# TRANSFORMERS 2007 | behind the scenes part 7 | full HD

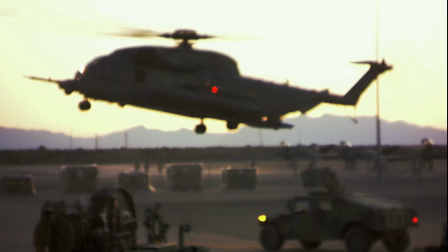(0:07) Which one of those do you think was a Decepticon? Maybe one, maybe none.
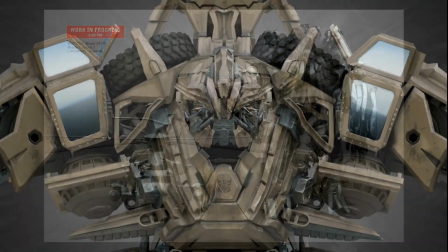(0:16)
Decepticons are actually very fun, because they're just wicked.
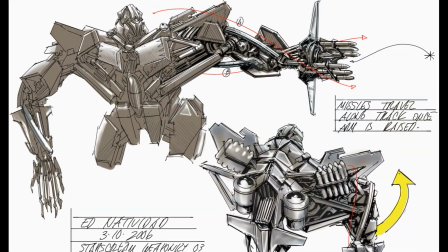(0:21)
It seemed to serve the story better to have military vehicles being the real theme of the Decepticons,
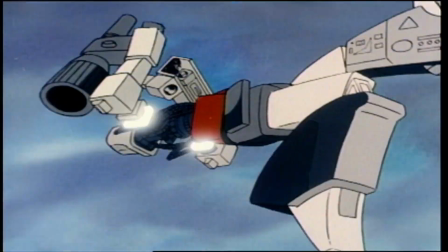(0:26)
as opposed to too many tape decks or a gun or things that were clever and great in the cartoon, but a little bit unfocused for our purposes.
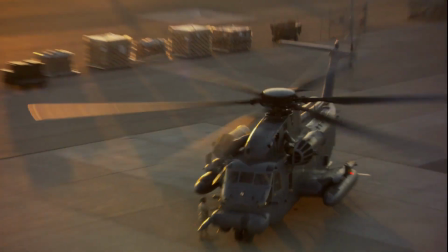(0:37)
Michael has a pretty good relationship with DOD, and so it's kind of interesting that we're using all the military in this movie in the robot form are bad guys.
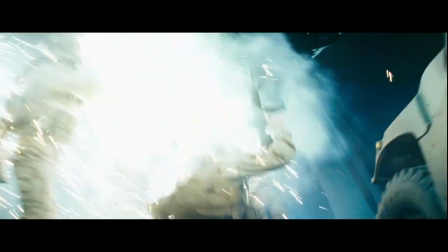(0:48)
I'll be honest, I had to sort of pitch this to my chain of command in that there's Air Force aircraft as bad guys.
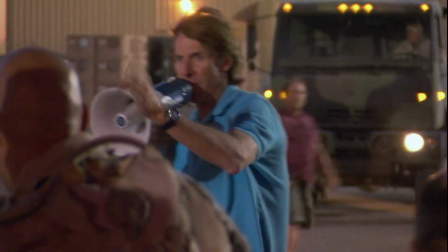(0:57) All right, ready? And the first two, go, go, go, go.
Because of Michael's relationships in the past and, you know, Armageddon and other films he's done,
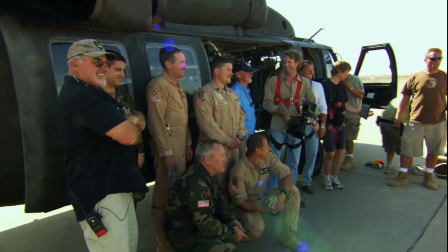(1:06)
the thought was that Dealey would get the help of the armed forces in the end. You see, the Air Force cameraman, I keep trying to tell him, Turturro, let me show you.
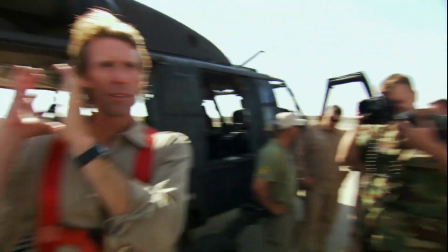(1:14)
I'm trying to change his style. See, he's a little rigid. Everything's like this. He looks like that, walks like that.
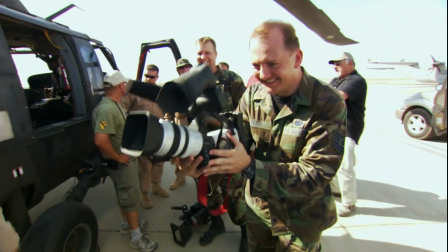(1:21)
It's rigid. Oh, look, whoa. Now he's got a little MTV style going. See? By lunch, he's got a little MTV style going.
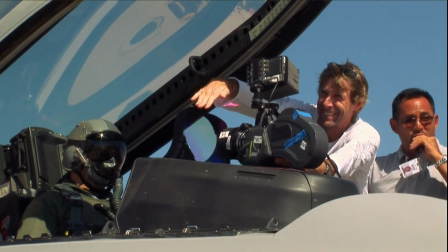(1:27)
And he loves the military. He knows how to portray the military to make us look good, and so it seemed like a win-win. And people love bad guys. The fact is, I mean, what's cooler than Darth Vader?
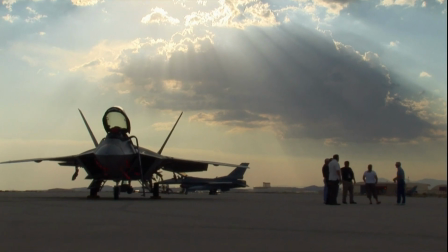(1:39)
I've always been like some of the first to shoot military hardware. In Armageddon, I was the first to shoot the B-2 bomber.
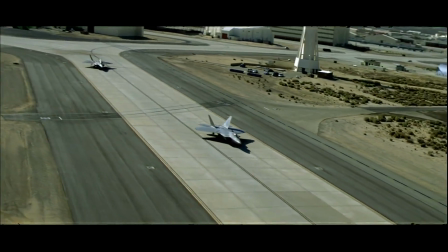(1:45)
Then this movie was the F-22s, which are the new $130 million amazing stealth fighters.
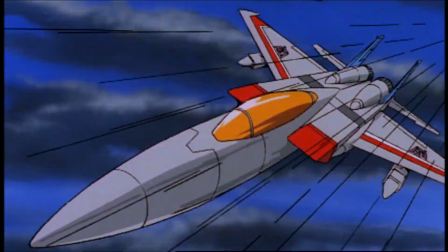(1:55)
Starscream was an F-15 Air Force jet back in the early cartoon days. And back then, the F-15 in the 80s was the quickest and the fastest and the baddest thing around.
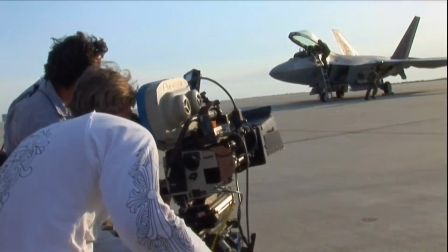(2:04)
Well, fast forward 25 years, the F-22 is now that aircraft.
Rolling.
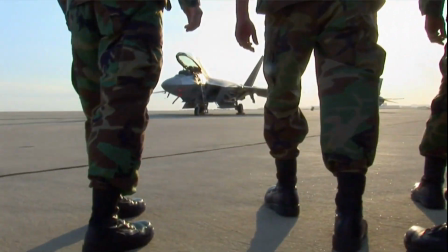(2:09) Roll cameras. Roll cameras. Ready, and action.
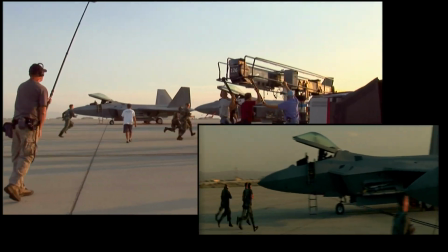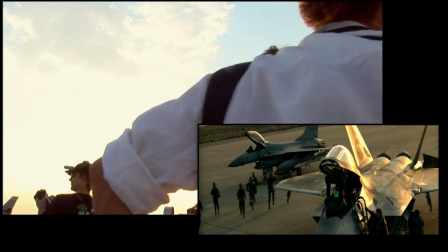(2:22) There we go. Look at that. All right, let's do that again. Reset. Very good work, everybody.
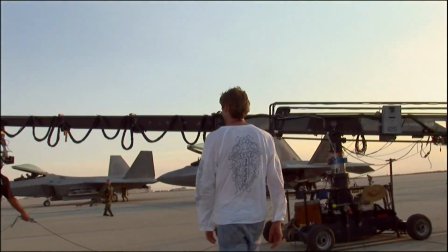(2:26) Reset. Let's do that one more time.
What the Air Force has done in this show has shown us all of the good toys.
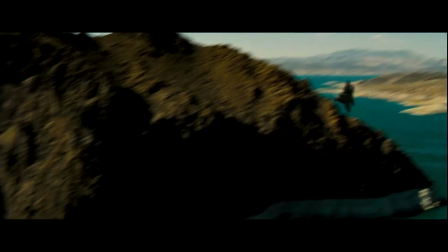(2:32)
Brandy new stuff that really hasn't even been put into the field yet.
Is there any hand signals that the crew guys in the front give?
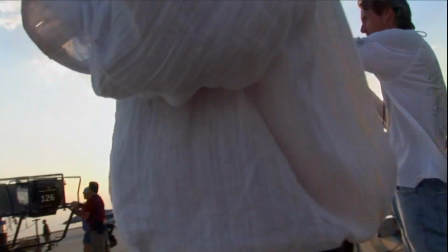(2:41) Anything you give at all? Any hand signals? All right, I want to do some hand signals.
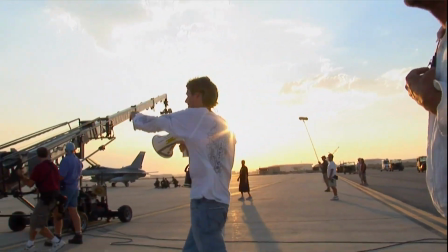(2:46) We're going to come right by you. Guys, go back to the crew. What kind of signals do you guys give?
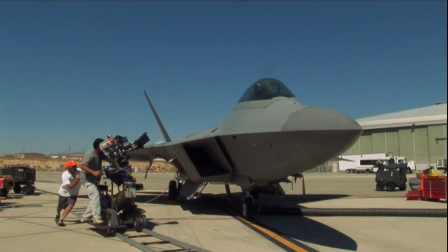(2:51)
That aircraft is it's just phenomenal what it can do. There's war games they play where they'll send, 3 or 4 of those things out against 20 or so current F-15, F-16s, and it's not even a contest.
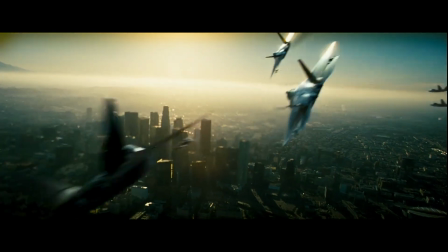(3:05) Target ID.
They can fire on enemies that are beyond the curvature of the Earth.
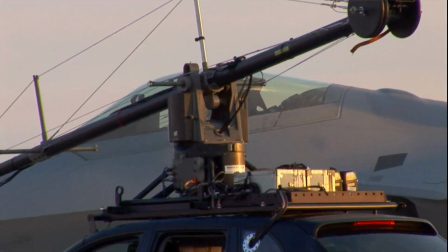(3:10)
They can track and fire on things that are 270 miles away. So those guys are dead before they're even within visual contact of that plane. So it's just very fitting that Starscream, who's the air commander and second in command,
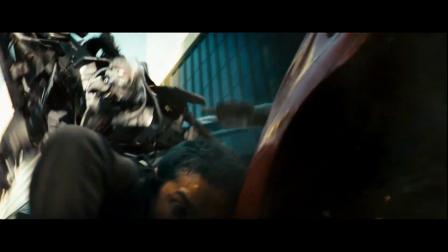(3:23)
takes that form of literally the baddest weapon system in the world right now.
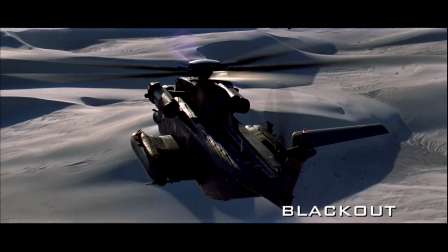(3:31)
We have Blackout, which is a MH-53 helicopter. It's a gigantic troop transport, mean-looking helicopter.
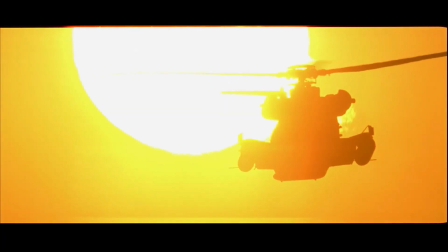(3:40)
Just looks badass, like the Cobras are kind of slight, yeah, they carry a lot of firepower,
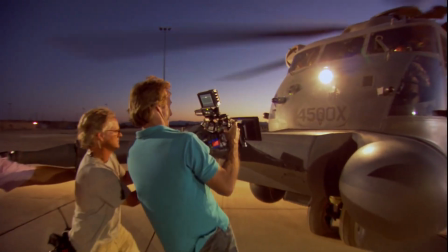(3:45)
but as far as just looking big and menacing, the Sea Stallion was like the logical choice.
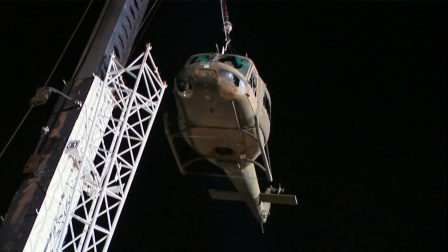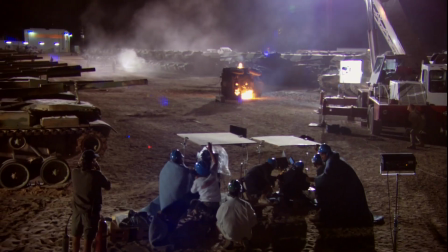(3:58) Yeah, I got my fire suit on, baby. I'm directing. Ready, 1, 7, 6, 5, 4.